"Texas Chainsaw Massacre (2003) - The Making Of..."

It represents sort of this descent into the belly of the beast, so to speak.
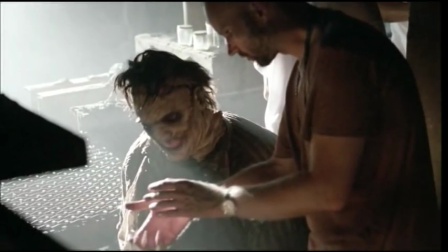[38:27]
That's Leatherface's kill room, we'll call it. He had a chain link bed where he would butcher people up and the blood and the guts would drip down through.
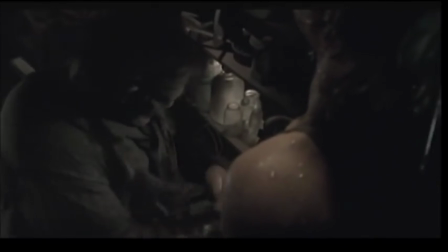[38:34]
And his tools that he used, he had various meat cleavers and things that he was well known for. Hooks and things that he would sew his mask with. The location was in a town called Martindale, and it was an actual cotton gin.
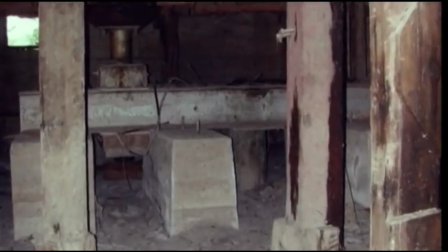[38:45]
Dressing that set was quite the ordeal. The whole place had flooded out, was under 5 feet of water.
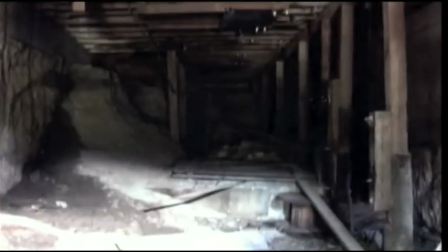[38:50]
So when the waters receded, we went in there and did our best in the mud and dressed everything, which actually gave the look of it that much more, because now the wood was old, tenderized, dripping water, dripping mud, and it was great.
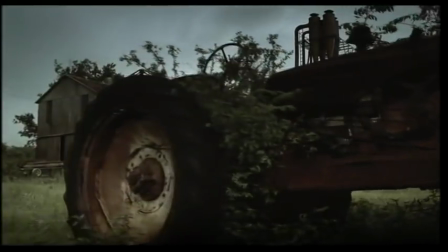[39:05]
The Crawford Mill was in a town called Wahlberg, and once again, it was another cotton gin that had been abandoned for who knows how many years.
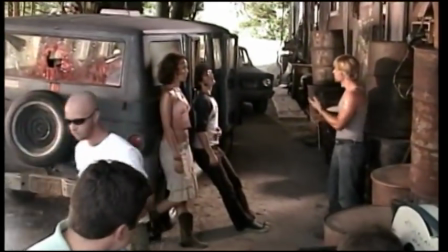[39:13] A marker. B mark.
Very little did we have to do to that place. We did do a little bit of painting and aging.
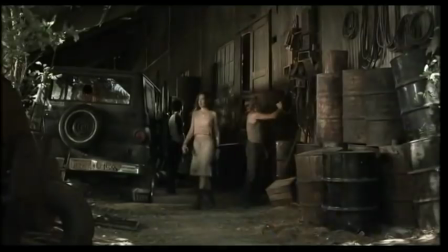[39:19]
Everything was there that we needed. We brought very few things, maybe a few barrels and boxes and crates and things like that.
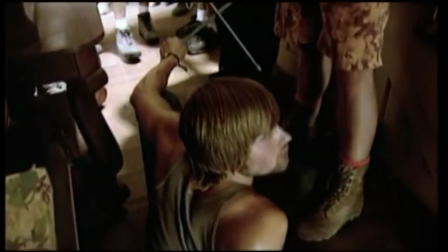[39:25]
This chainsaw spot is where? We kept a pretty fast and loose attitude towards shooting.
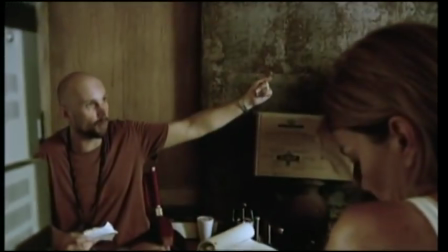[39:31]
A lot of times, like, oh, well, let's grab this while we can grab it. So while we're at this, with this light, do the peephole, the fisheye? Do you have the stuff to do that? You know, sometimes we did, sometimes we didn't.
You were just trying to scare me into leaving.
We went inside the mill to block the scene of when they open the little closet there. When we scouted out, there is a dead possum lying on the floor. It looked absolutely gross and disgusting.
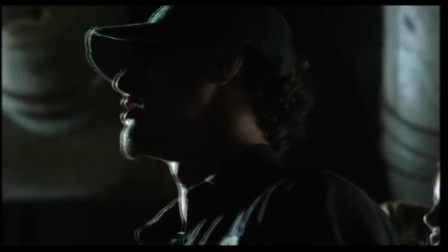[39:56]
And I said, well, why don't we put a possum in that closet? When Kemper is opening up the closet, this possum will scare the hell out of all of us. They get me a possum on the day of the shoot. We open it up, and the possum doesn't do anything.
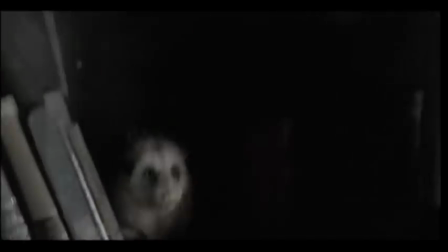[40:15]
He seems disinterested. I'm going to the animal wrangler and say, like, what's up with the possum? Why is he not doing what I want him to do? And he says, you know this expression, as dead as a possum? They play dead. That's what they do.
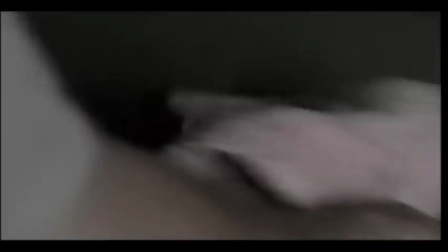[40:25] Damn it!
I asked him to agitate it a little bit, just like played with this sort of possum, but hopefully he wanted to go for his finger. And then it did, and it like almost took his finger off. That's a poor man.
Give me something to hold.
It's a possum. In the third act of the original Texas Chainsaw, there's this dinner scene where they're consuming flesh.
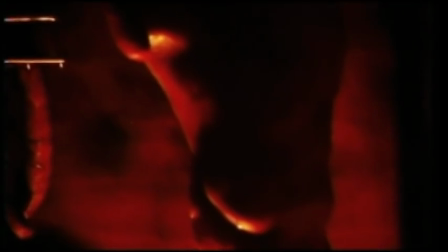[40:46]
And at the time, I think people were so shocked by what it was, they couldn't believe what they were seeing. What do we have going on the grill? We tried to come up with an interesting way to put that scene in the movie, and we simply didn't think that it fit tonally with what we were trying to do. I suggested the idea that we play down the cannibal aspect of it, that if it's there, it's implied. It's not on the table. It's not in your face. The threat of cannibalism is definitely beneath the surface of this movie.
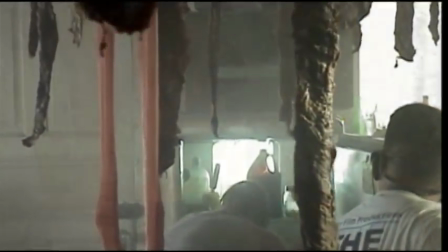[41:13]
When he walks into the kitchen with the hanging meat, I mean, those look like thighs to me, if you ask me.
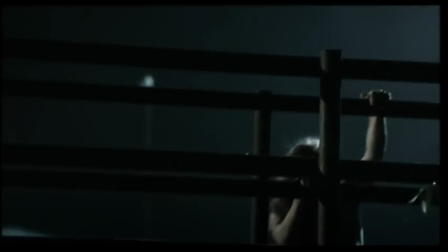[41:18] Maybe she'd like to stay for supper.
We eliminated it, and a good portion of the third act of our film is set in a slaughterhouse,
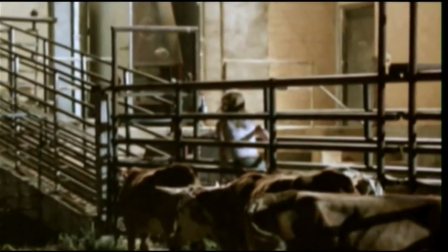[41:26]
which we felt was a component of the original that bared more investigation, because Leatherface is a character who was raised in a slaughterhouse. The exterior of the Blair Meat Company actually is a true slaughterhouse. It's the Taylor Meat Company in Taylor, Texas. The inside of the slaughterhouse was interesting.
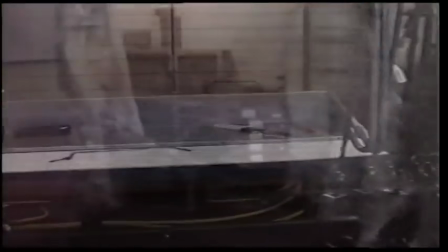[41:47]
We wanted to create a maze out of meat carcasses. We couldn't afford prop meat. Didn't exist, we would have had to make it. So it's all real meat.
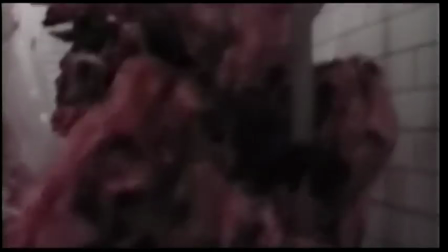[41:56]
They had done a slaughter the day before, and before it was shipped off, they rented it to us, saved us a bundle of money.
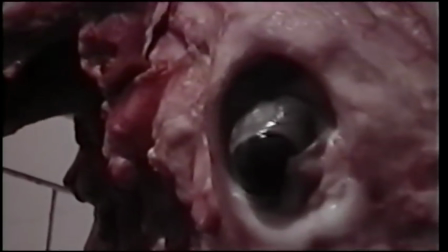[42:02]
It was sitting there, it didn't hurt anybody, and the guy could still run his business, and it worked well with everybody.
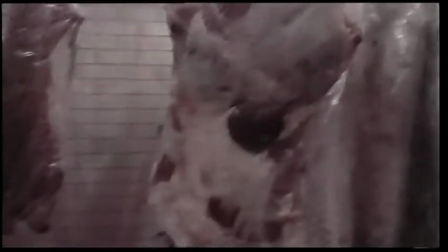[42:09]
There were two in particular which were enormous. We had asked specially for like the biggest sides of beef that they had. And we would hang them wherever she would run. So every time you see, it's always the same two carcasses. If you see in the movie, they're all wrapped in plastic.
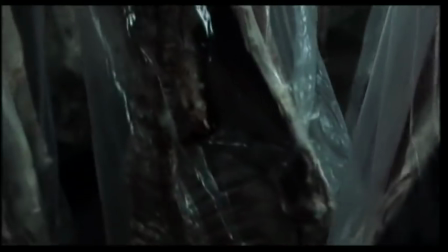[42:23]
If we did that, the meat inspector would let us get away with just renting the meat instead of having to buy it all.